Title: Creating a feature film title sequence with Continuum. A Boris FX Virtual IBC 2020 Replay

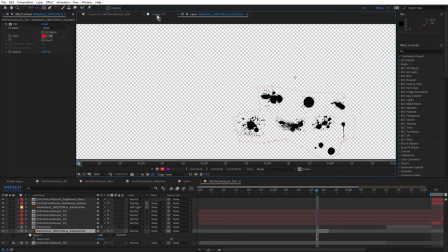28:37 I think I need to be in the comp window,
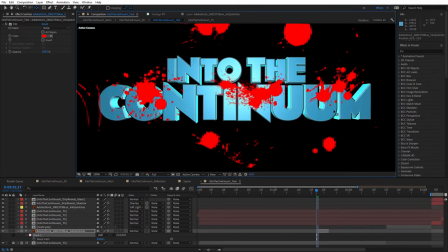28:42 able to click and drag behind the mask and just audition different splotches, which was really nice and
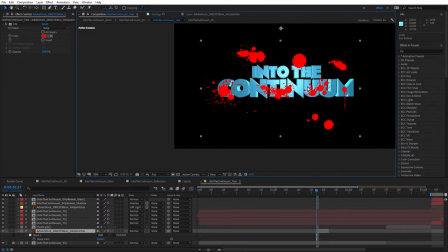28:51 that's why they call that the pan behind tool so that's inside the pre-comp and if I just press shift escape that should take me back
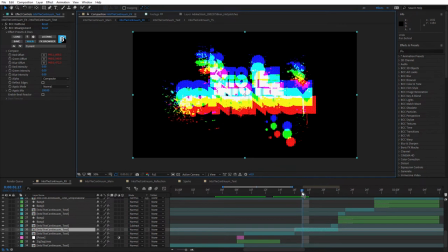29:00 to the main comp and you can see it just adds that nice little bit of grunginess which I
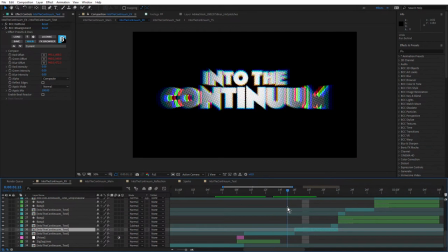29:08 did see a little bit of that in the into the spider verse titles so we start there and then we go to there and then we you build to there.
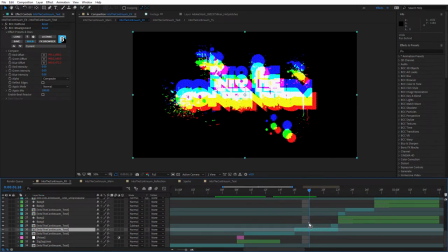29:15 So that sort of building sort of thing was quite a, quite a theme in this kind of look.
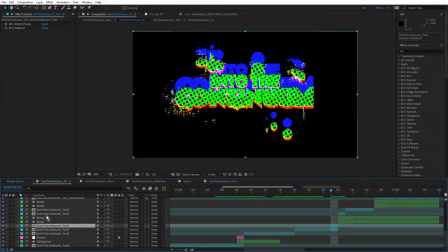29:23 Okay, so then we get to this spot here. And once again, into the continuum text, which has been split off. And you can see for this one, I've used BCC artist poster and halftone. So artist poster give me this nice pink graphical treatment
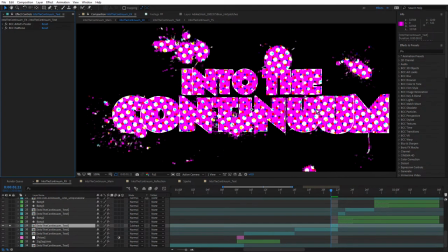29:41 and BCC halftone on top of that, It gave me this kind of comic book, sort of almost clown style look, isn't it?
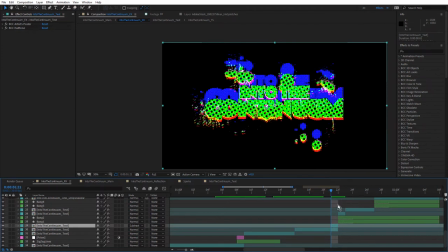29:50 And I'll just un-solo that. And you can see also that I've used the subtract blend mode. So that's actually turned that green.
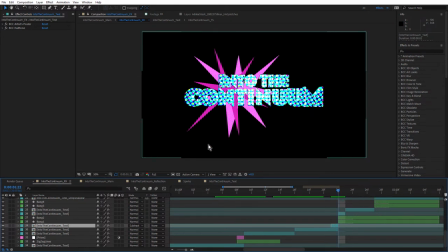30:02 And then we jump forward a couple of frames and we hit some more shape layers.
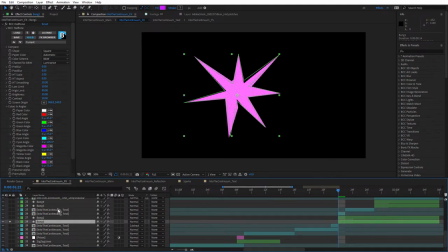30:08 Shape layers came in really handy for this. You can see I've created a star and I walked through exactly how I created this in tutorial three of the series. and you can see I've applied BCC halftone to that. If we just press the U key, there's a few whole keyframes.
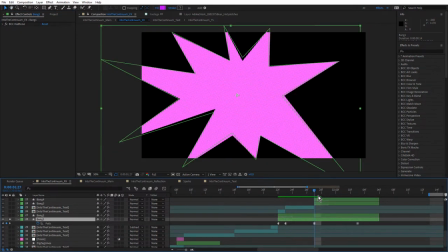30:25 So when we hit the next one, it gets a bit bigger, next one a bit bigger again, and then a bit smaller. And I was just clicking and dragging on points just to change those. We turn the other ones on, there's one on top of that.
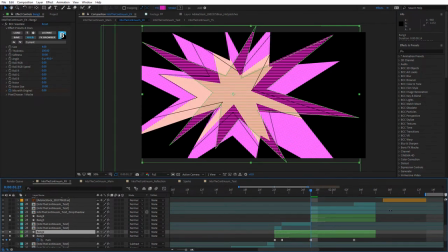30:39 And there's a couple more up here. And this was really directly inspired by what I saw in the Into the Spiderverse titles. Notice how this tan looking one or this pale yellow one is actually being cut out by the other ones.
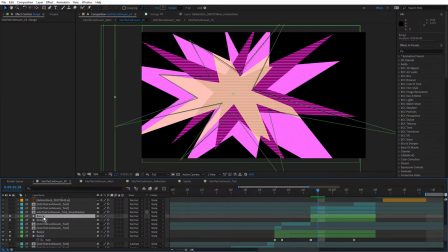30:55 Let's just find that one. That is the stroked one. I think it's this one here. You can see I've actually used the set matte effect for that. Just turn that off, turn that on again. So I've used set matte and I've used bang number one as the matte. So that's sort of using bang number one to cut that out.
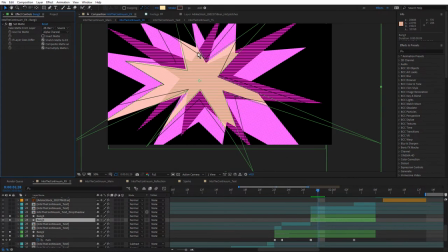31:14 And that gives us kind of nice kind of fractured look.
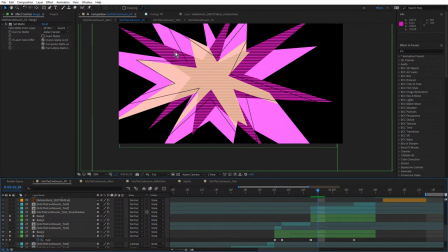31:19 So shape layers definitely came in really handy there and I've applied various Boris FX effects. I think to one of them I applied, where is it? I think it's this one here.
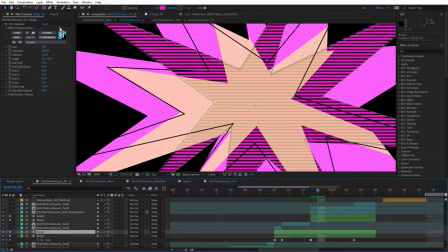31:33 Yeah, BCC scan lines. You can see it's got the scan lines there and bang.
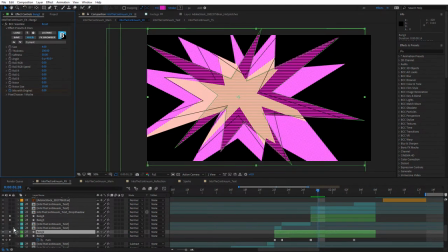31:40 Just gave that a bit of graphical treatment. And of course the text has been treated as well. Just turn these on.
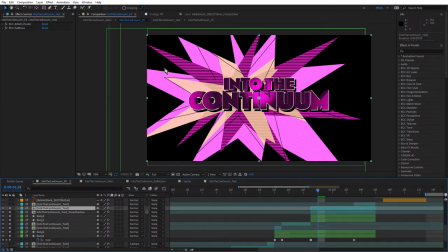31:50 So if we have a look here, I've used BCC Artist Poster and Halftone, giving that a really nice treatment.
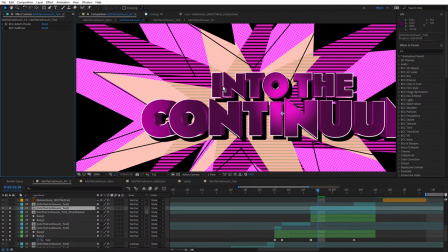31:59 Artist Poster is great for actually changing the look of the 3D text without having to go in and do anything in Tidal Studio. It's almost like re-texturing it. BCC Halftone. And there's also a drop shadow behind that, just to sort of pull that out.
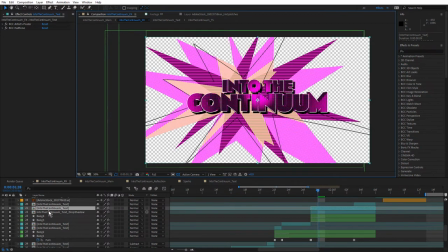32:17 Notice how the drop shadow is not being cast on the background. That's because I've used the preserve transparency checkbox. So I've got the drop shadow here and the drop shadow is After Effects drop shadow set to shadow only. So we don't see the actual text.
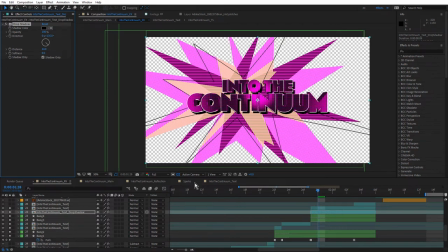32:35 And that's also set to preserve transparency just to cut that out based on any of the layers below.
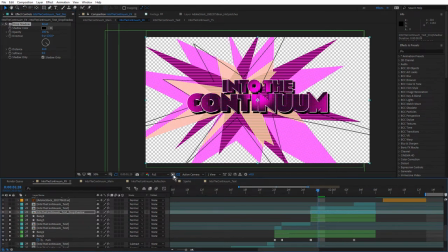32:42 So if I turn that off, you can see we get that. and that's not a very good look on the psych because it tends to flatten out this 3D scene. I wanted this all to sit in front of the 3D psych and anything that gets cast onto the 3D psych, any shadow, tends to make the thing look flat.
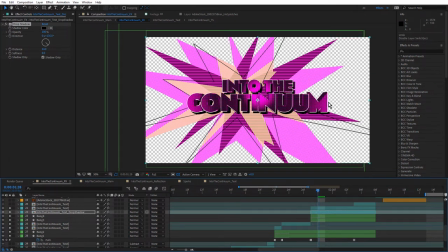32:59 So I love this particular technique for having the shadows work on these foreground elements.
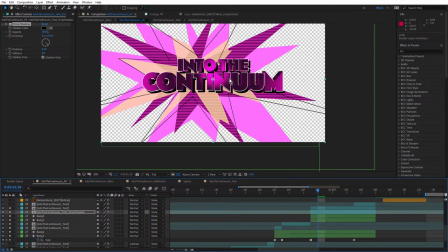33:06 And of course, if these are in the foreground, then they wouldn't be casting a drop shadow on the background.
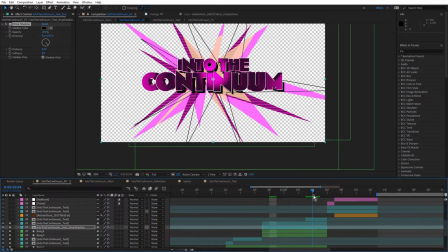33:17 Let's just keep moving on. I really liked that whole section. I think that came out really nicely.
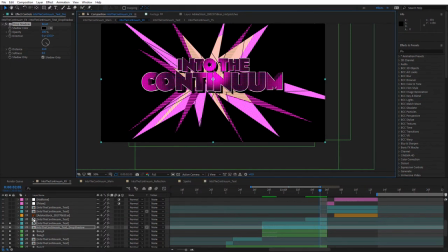And just forgot this one here. This really actually makes this look even better. So this is again is the Continuum text. No graphical treatment, but just the set matte effect again. I turn that off.
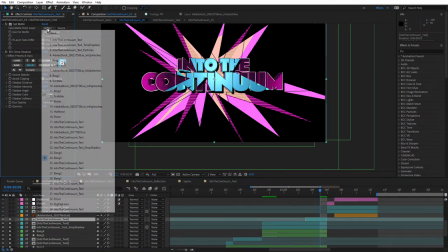33:41 We have that. But with the set matte effect, once again using the bang, in this case, bang number three.
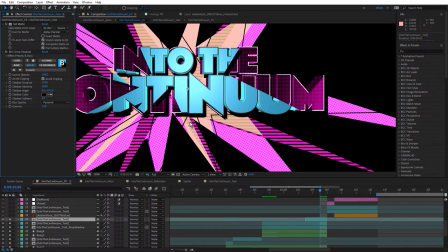33:48 So this is fracturing it again. So we had the fracturing on the pale yellow bang, shape layer, and now we've got a slightly different fracture on the untreated text with a drop shadow as well.
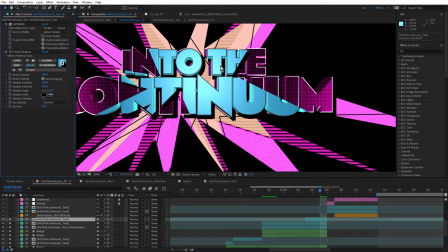34:04 So the result is really interesting. You've got a lot of depth in here without actually making any of these layers 3D layers.
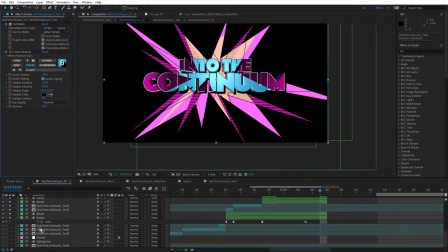34:12 And if we turn on the seamless psych, actually now with that set back in the main comp, we'll look at that in a moment. Come back to effects. Yeah, so definitely for me, this was kind of like one of the star individual frames of this look. All right, so let's keep going.
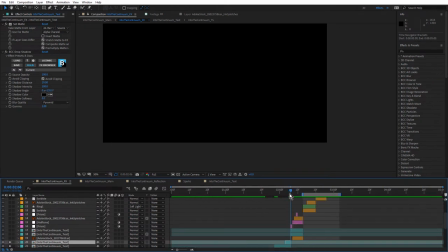34:33 This whole next section from about here, this point to this point, it's kind of a build. So we start, if I just turn these layers on,
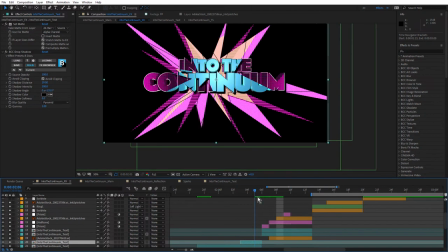34:47 we do have this, sorry, this small section in here where the bangs turn off and we hit this Adobe stock,
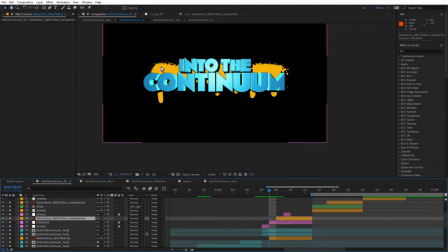34:55 which is just some ink drops. And I've actually animated the, let's see if I'm on the right layer here, this one here. I've actually animated the drips just using some masks to make it look as if those are dripping.
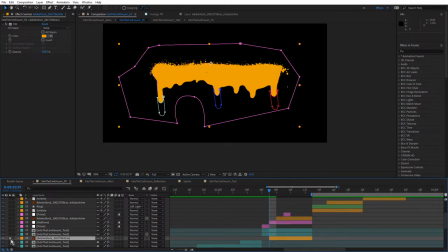35:11 See if I can just solo this one, so you can see here. So it's just a slight animation. using masks, just to make that appear as if that is wet dripping paint.
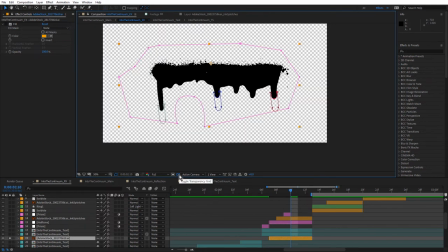35:24 I've just filled that with a color. They're actually black vector files. And I talk about that in more detail in tutorial three.
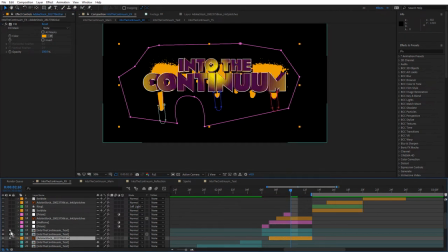35:36 And above that, we have the text again with the drop shadow and a couple of adjustment layers, half tone and prism. And then we jump into this section here, which is the build.
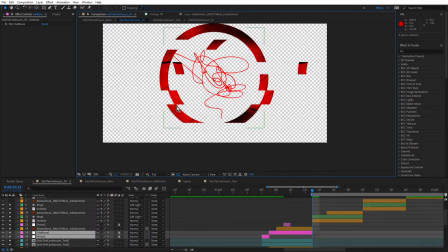35:54 So here I've got After Effects shape layers. This one here is, let's see, ring. And this is literally a ring in After Effects as a shape layer.
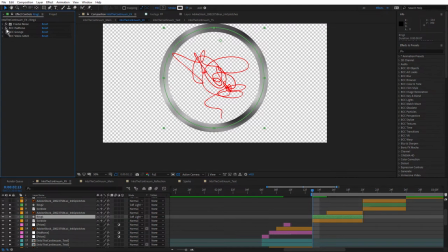36:07 And you can see I've got the, once again, the fractal noise effect applied, BCC halftone, BCC grunge, which is really nice. And you can see with BCC grunge, I've used one of the built-in textures.
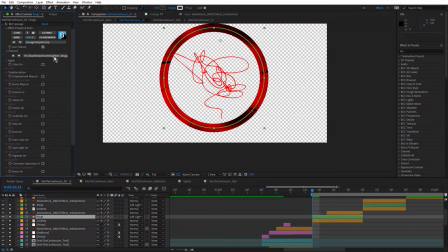36:23 In this case, it's Ralph Stedman ink splatter. And to apply that, I've used the multiply blend mode.
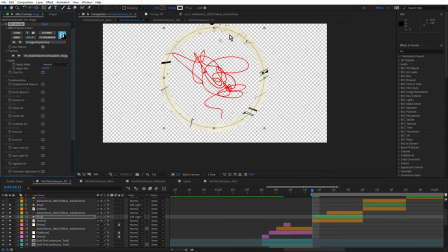36:30 If I just turn that to normal, you can see we actually see the texture, but I only wanted the ink splat.
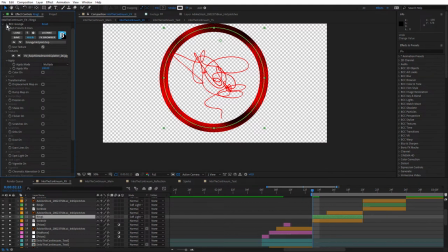36:39 So BCC grunge was a nice way to be able to add a bit of extra grunge without having to go out and find any stock images. And below that we have BCC Video Glitch.